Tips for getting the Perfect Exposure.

What's up, creators? Taylor Lewis here from the Film Creator Pro team. Check out the latest video we just dropped in our online filmmaking course. Enjoy.
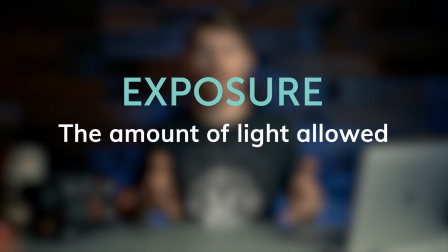0:09 Let's talk exposure. Exposure is the amount of light allowed to hit the image sensor of your camera while capturing video. This is one of the biggest keys to making your videos look cinematic.
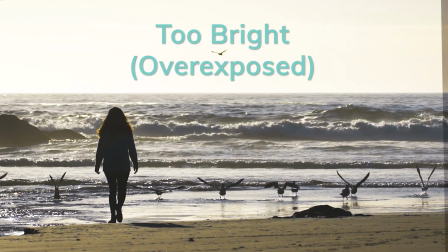0:21 When you're shooting, you don't want your video to be too bright, which is overexposed, or too dark, which is underexposed.
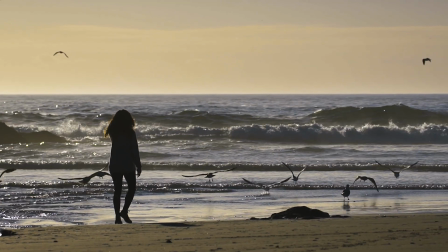0:26 You kind of want to find that happy medium area where your image is perfectly exposed. There are three main settings on your camera that you can change that affect this.
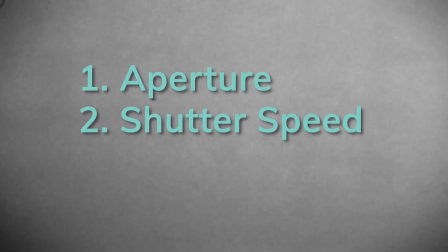0:33 First one is aperture, the second one is shutter speed, and the third one is ISO. Aperture controls the lens's iris, which is an opening that allows light to travel through it.
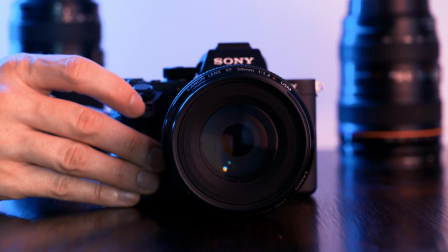0:42 It is much like our own eyes. It gets bigger and smaller depending on how much light you want to hit the sensor.
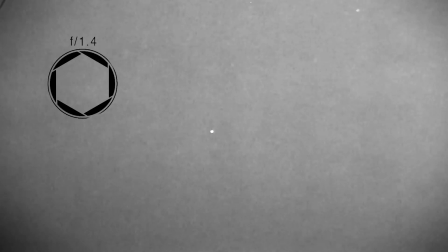0:47 The size of an aperture is measured in f-stops. The smaller the f-stop, the bigger or more open your aperture is.
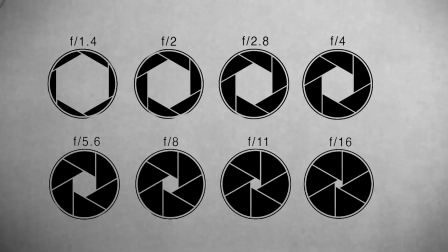0:53 On the flip side, the higher the f-stop, the smaller or more closed your aperture is. I know that sounds a little backwards, but I promise you'll get used to it. Now, if it doesn't sound backwards to you, then you're just weird. Everyone knows it's backwards. Another thing aperture controls is the depth of field, which is a technical term for how much of your image is in focus.
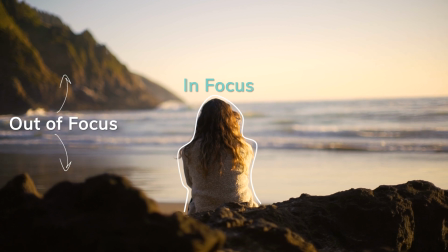1:12 Depth of field has a lot of artistic potential to it. You can draw attention to a certain element by placing it at the sharpest point of focus in a shallow depth of field.
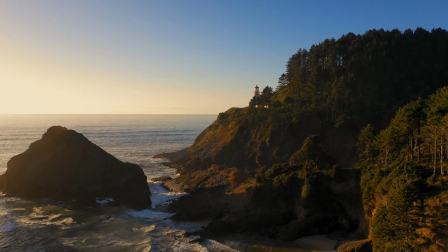1:19 Or you can use a wide depth of field to show the details of a landscape.
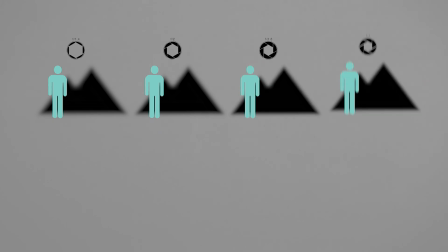1:23 Low f-stops offer a shallow depth of field, while high f-stops offer a wide depth of field.
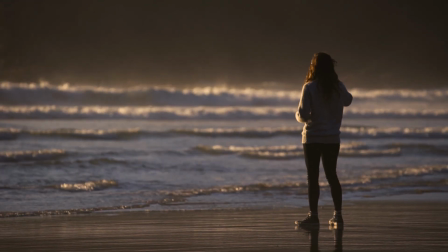1:29 We generally open the aperture quite a bit, if not all the way, because we like the way it draws our viewers' attention to what we want them to focus on.
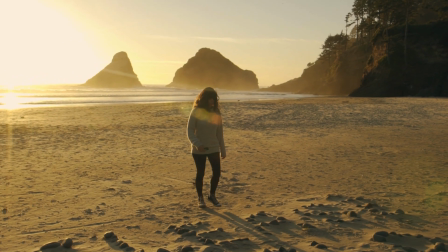1:37 But when we're shooting a moving subject and we don't have someone pulling focus for us, we generally try to keep our aperture pretty closed.
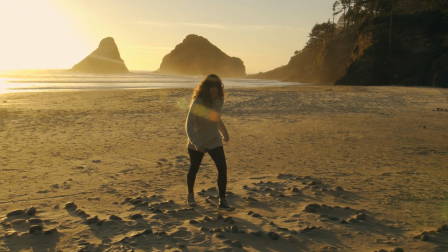1:43 This makes it a little easier to keep each frame in focus. Another thing you can use is the built-in autofocus in your camera.
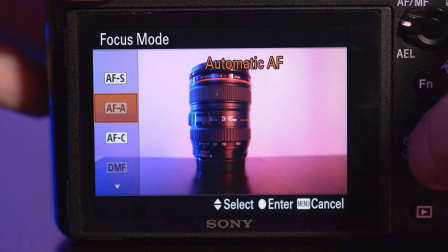1:50 Now, we typically don't use this, but a lot of people do, and it depends on which model of camera you're using on how good their actual autofocus is. Aperture also controls how light sources can be captured.
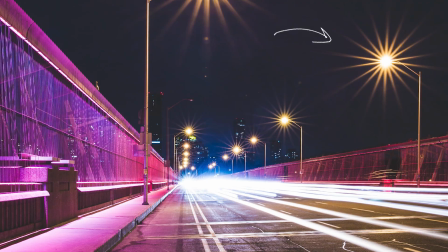2:00 When shooting with a high f-stop like f22, it will give light sources what's called a starburst effect.
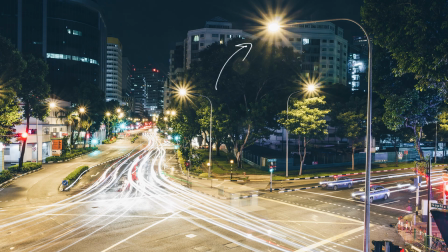2:07 This is a really cool effect that can add a little bit of depth or style to your footage. So aperture controls how much light is coming into your camera. Now shutter speed controls the length of time the camera's sensor is exposed to that light.
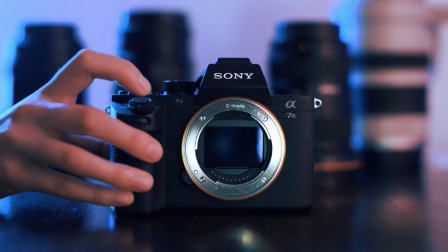2:19 Here's what it looks like in action. This is a shutter speed of 1 second. And this is what it looks like at 1/100th of a second. Obviously, 1/100th of a second is a lot faster, and with it being faster, it is obviously letting in a lot less light, causing the image to be darker. Besides affecting the brightness or darkness of an image, shutter speed also affects motion blur.
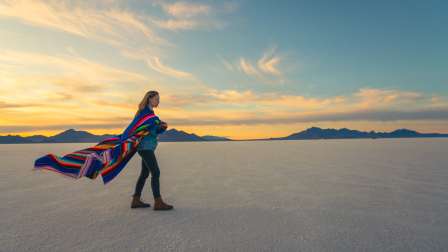2:43 Here's an example of an image I shot at a shutter speed of 50. Now here's the same clip at a shutter speed of 2000.
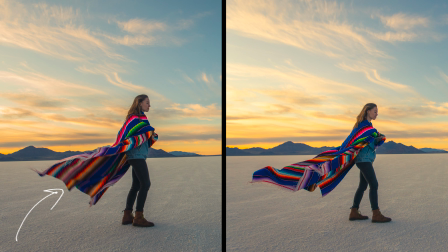2:49 This one obviously has so much more motion blur, and this one is just super crisp and clear. In the filmmaking world, we're constantly trying to mimic the human eye because it helps the viewer immerse themselves in our videos. So to copy the amount of motion blur we see with our eyes, the guideline we use as filmmakers is called the 180-degree rule,
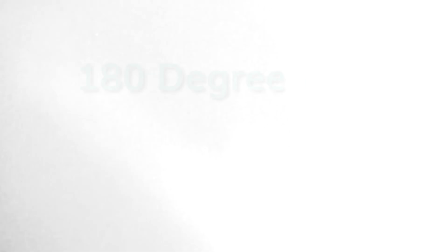3:06 which is to always have a shutter speed that is twice as fast as your frame rate. So if you're shooting at 24 frames per second, then your shutter should be at 48.
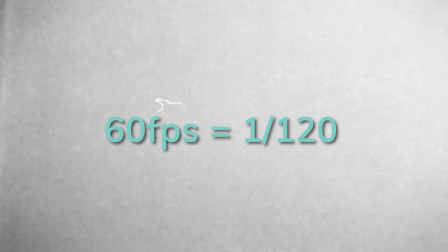3:14 Or if you're shooting at 60 frames per second, your shutter speed should be 120. By doing this, your video will have the correct amount of motion blur. But the reason I refer to this as a guideline over a rule is because there will be times when shooting at a higher shutter speed is a good idea.
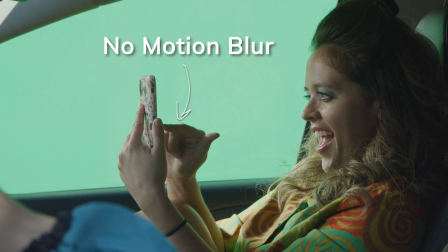3:27 Like if we were shooting something on a green screen, then I would probably shoot at a higher shutter speed so I can more easily cut out the background in the editing room.
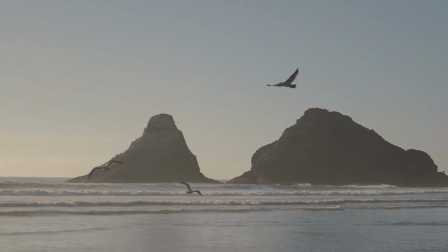3:35 Or if we were shooting outside on a sunny day and still wanted to keep our aperture pretty wide open so we have a shallow depth of field,
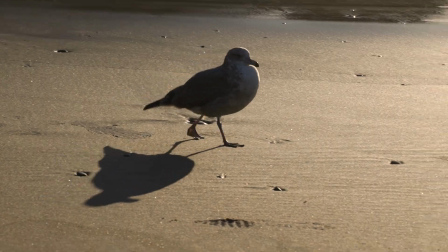3:41 I would again shoot at a higher shutter speed. It really just depends on what look you're going for when you're shooting.
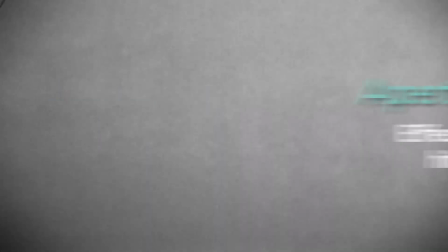3:47 So aperture and shutter speed affect how much light is hitting your sensor. The ISO affects how sensitive the sensor is to that light. But there is one big drawback to adjusting the ISO. That is, the higher the ISO, the more noise that is being introduced into your image.
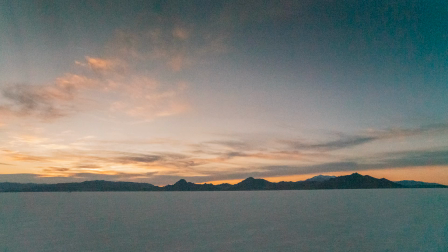4:02 Here's an example of an image I shot at 100 ISO. And here's the same image at 128,000 ISO.